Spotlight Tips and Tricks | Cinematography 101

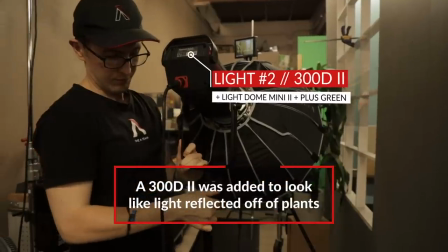Next, we have the 300D Mark II with the mini light dome with a greenish-yellowish gel layered on top,
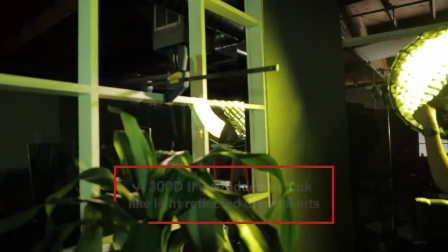just to emphasize light bouncing around maybe trees or grass.
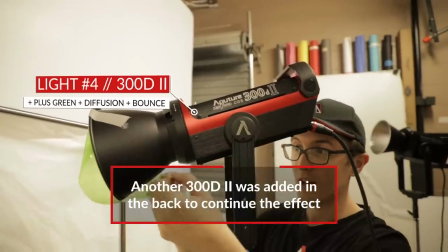For our third light, we added another 300D Mark II with a similar green gel being diffused and bounced,
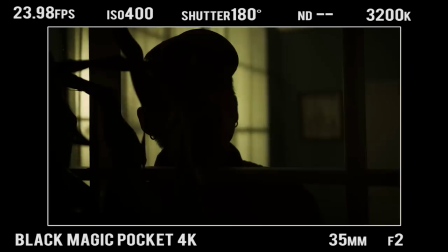and this is really just to fill the background with a very similar light to our key light.
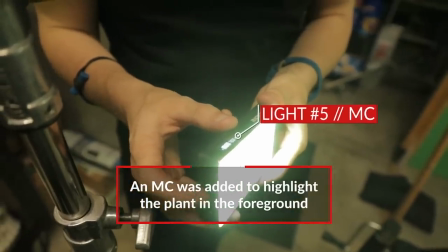Our last light is an Aperture MC set to a greener, bluish tint, and all this is doing is highlighting the tree, adding some visual intrigue. So let's take a look at that last setup put together.
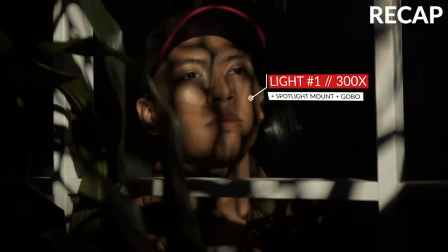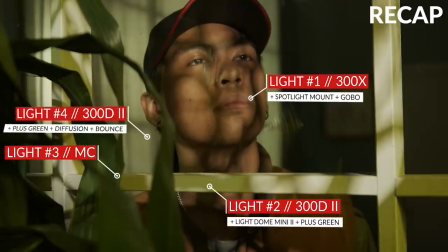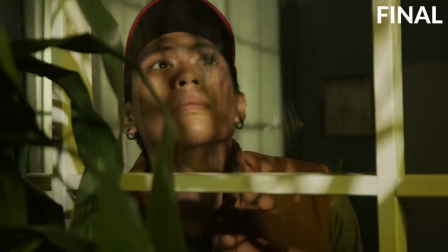Time for a recap. When lighting with spotlights, there are three things to keep in mind. First, you can use spotlights to bounce light from afar.
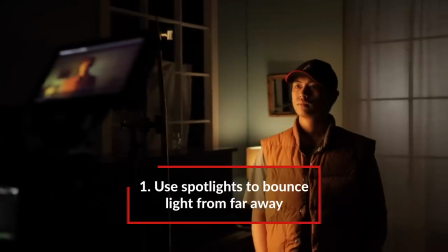Don't let the hard light of the spotlight limit you. By bouncing light, you can create a nice, soft light in hard-to-reach places.
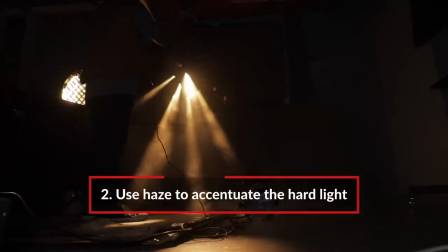Second, use haze to accentuate the hard light. By adding haze in your scene, the hard light created by the spotlights becomes more visible and creates visual interest in your scene.
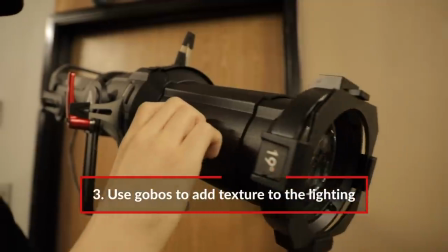Third, use gobos to add texture to the lighting. Many spotlights can be used with gobos to create shapes in your lights. These can create unique designs to the actor's face or in the scene itself. Comment question of the week, how would you light a scene only using spotlights?
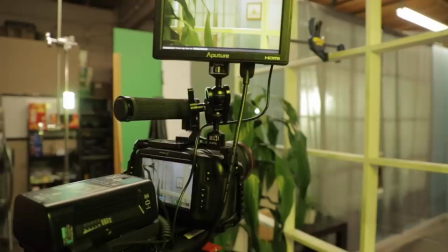Comment below with your setups for a chance to win an Aperture M9. Also while you're there, make sure you hit that like button and subscribe for more tutorials.
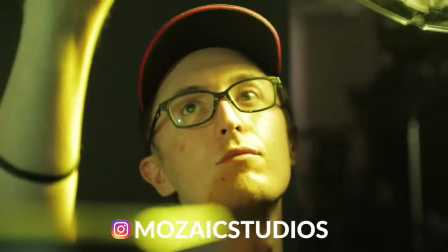I've been out with the A-Team, thanks for watching 4-Minute Film School, and happy shooting!